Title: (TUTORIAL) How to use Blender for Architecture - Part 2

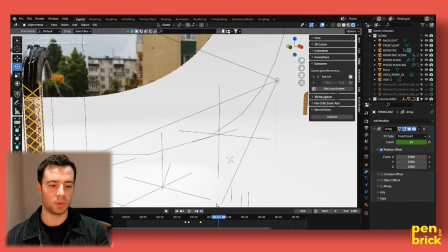498s
Once this module has been taken,
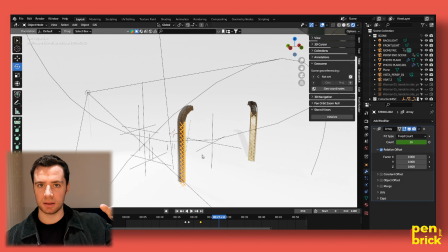500s
what I wanted to express is this idea that you could build this singular module and then by combining them together, you could create a larger space.
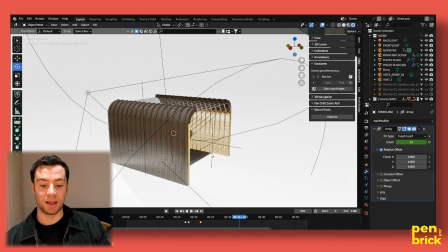508s
So the way that I did this, again, very, very simply, I used the same method, and the same method being I'm just using an array.
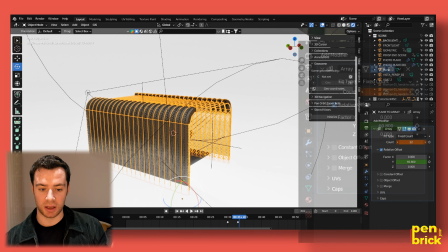516s
So all this is an array of buildings. Now I could extend this as much as I wanted to.
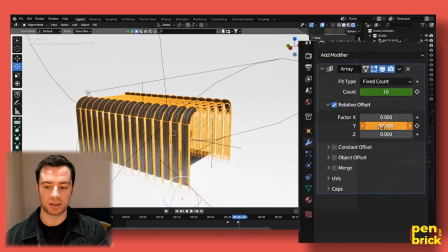524s
And by having it split up, I can dictate where that distance is, giving the illusion that this building is actually all coming together. But all it is one single component. And what that helps you do as well in terms of the modeling is that instead of having copy pastes every single time you're working in something, you're just using one element, which saves up a lot of memory for your computer.
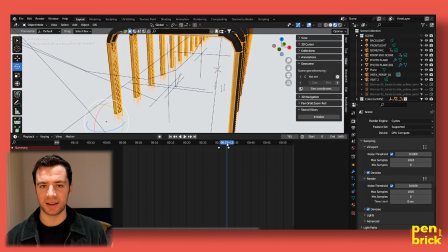545s
Another aspect of this whole sequence that I really like, and it's a little bit of a cheat again, is when I have the floor expanding so that it covers the entirety of the space.
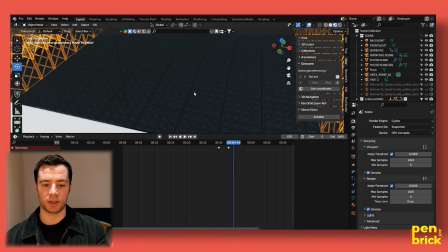558s
And again, here the idea was to use a material that is recycled from these tires that are going to be thrown into landfills.
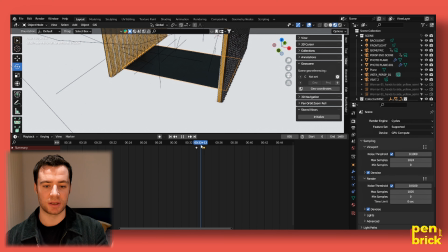565s
And the way that I did this quite simply was, again, to set up 2 points. One of the points is when it's finished.
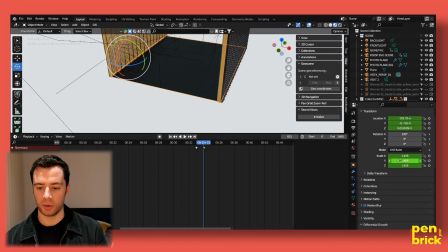574s
And so all I'm doing here is I'm going to the scale and I'm changing the scale of the item.
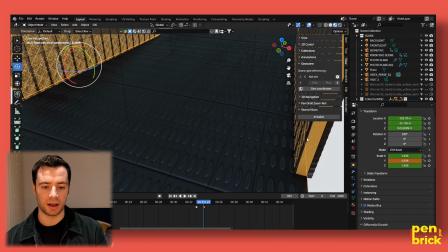580s
And this means that I can decide how I want it to look at the correct
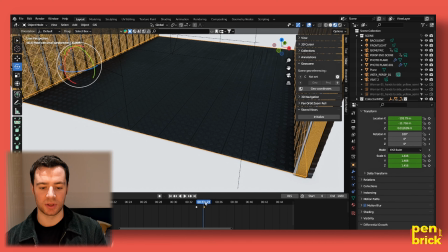584s
scale and just work backwards so that when it appears out of shot,
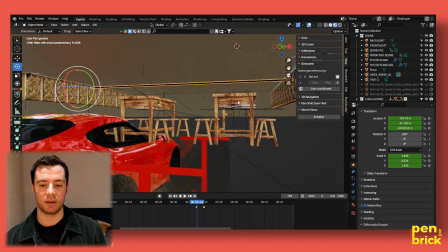589s
it's at a negative and it falls down. So as you can see, this element starts from below and then goes above.
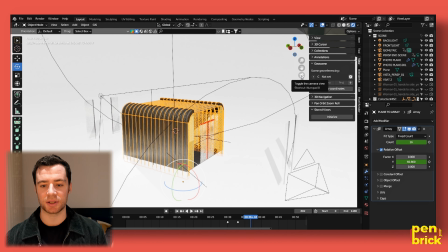596s
And so as I mentioned, there are 2 cameras being used in these shots.
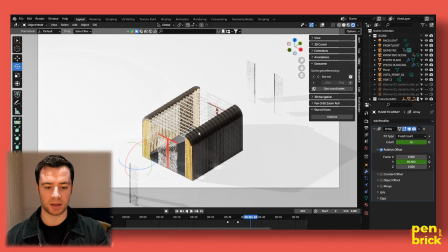601s
The first is an isometric view. So if I clean this up, where you can see everything remains at the same perspectives.
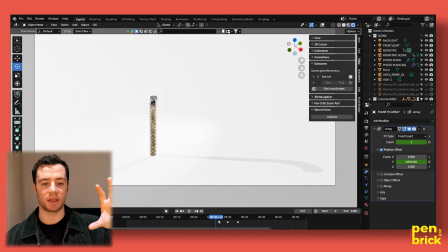608s
All I'm doing is I'm zooming in and out.
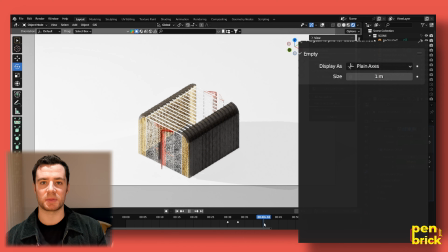610s
But once I wanted to show some of the inhabitation within the space, I wanted to give an impression of what it is to walk through the space.
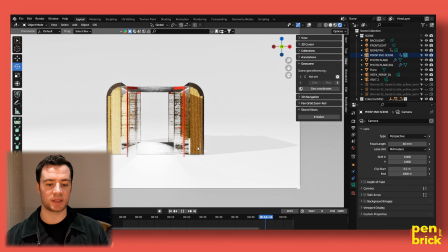618s
So what I did was I just changed cameras. What I'm essentially doing with this camera is I'm positioning it with a 3D perspective.
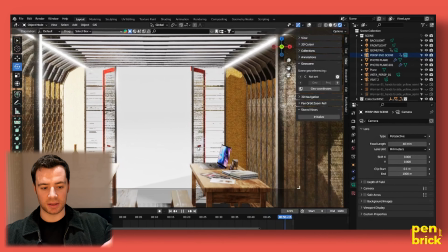625s
I'm zooming into the space and then I'm zooming back out of the space.
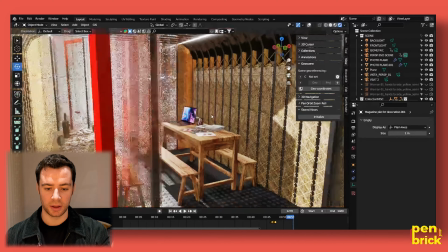630s
And just to look at the components a little bit more, all of these objects are just Blender Kit objects.
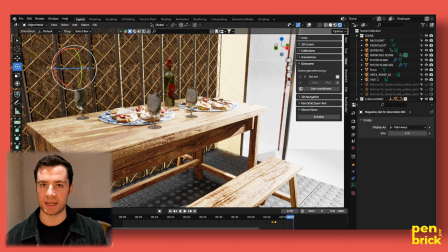637s
So again, not spending a lot of time detailing and modeling these because you don't really need to when you're presenting a vision or something architectural. You can essentially kit patch.
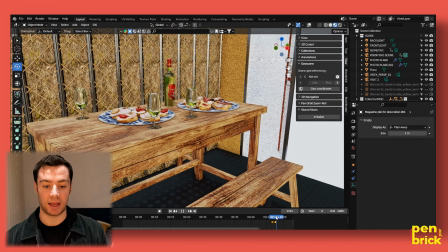647s
And what I did was I took all these elements and I would just sequence them so that they would jump up and down.
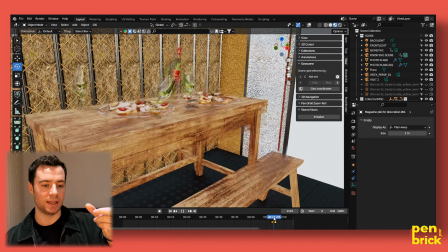655s
Now, the additional piece of animation is that little in between, as you can see, where it goes up and there's a little twist and they come back down.
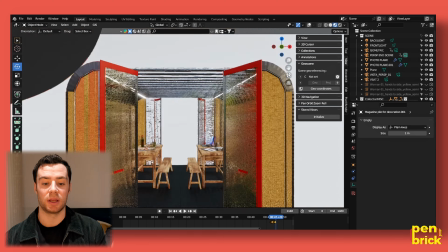664s
Now, that's just to sell the realism of the animation itself.
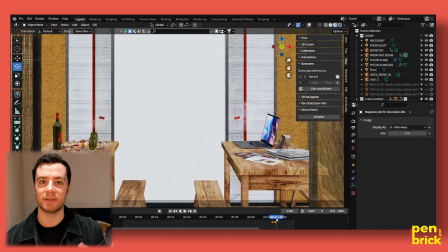668s
If you didn't have that, it would just look like pieces that would come up and then down. Now, having them jump gives you that illusion that there's something moving. How do you then do just the simple shots? And the simple shots are using the exact same methodology.
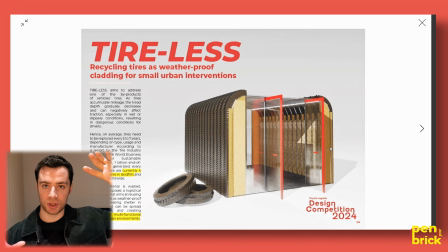682s
What I'm looking at is setting up a camera and then just from this, getting a still that usually is a higher quality than what I'm working with. I tend to work with cycles because cycles is more precise and the light bounce are more precise. But when it's a little bit more abstract, I prefer using Eevee. This would have been the final image that I'm going to be using.
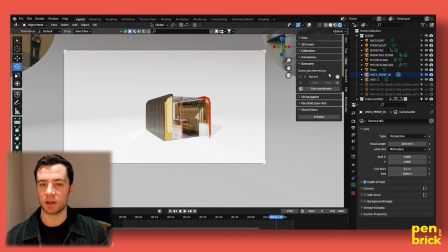703s
Having this vista right here where I'm cutting off the corners so you don't see that HDRI in the background.
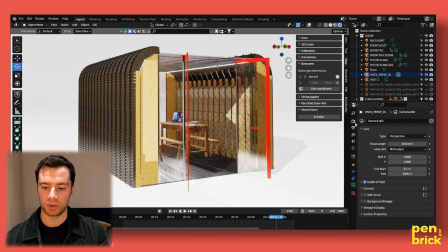709s
And if I were to change this to a different renderer, such as Cycles,
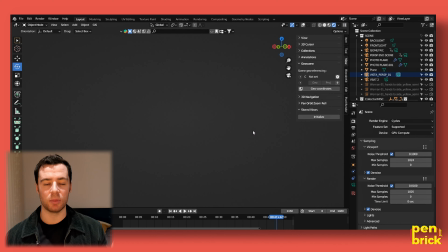716s
it would have given me a more accurate depiction of the space.
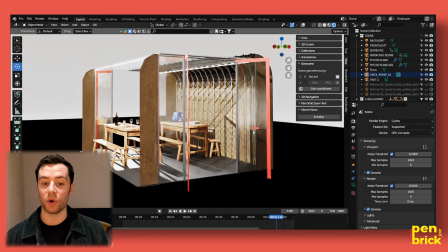721s
But one thing to notice, as you can see right here, is that you need to make sure that all the materials that you've assigned are compatible for Cycles and for Eevee. And what I mean by that is when you're setting up certain objects,
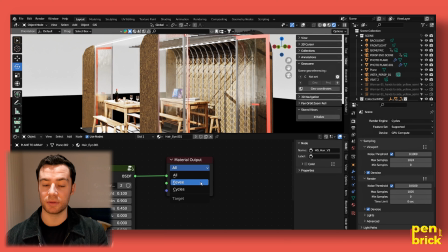737s
coming down into the shader editor, some of the material output is going to be set to all, some to Eevee, some to Cycles. So you have to make sure that it is compatible.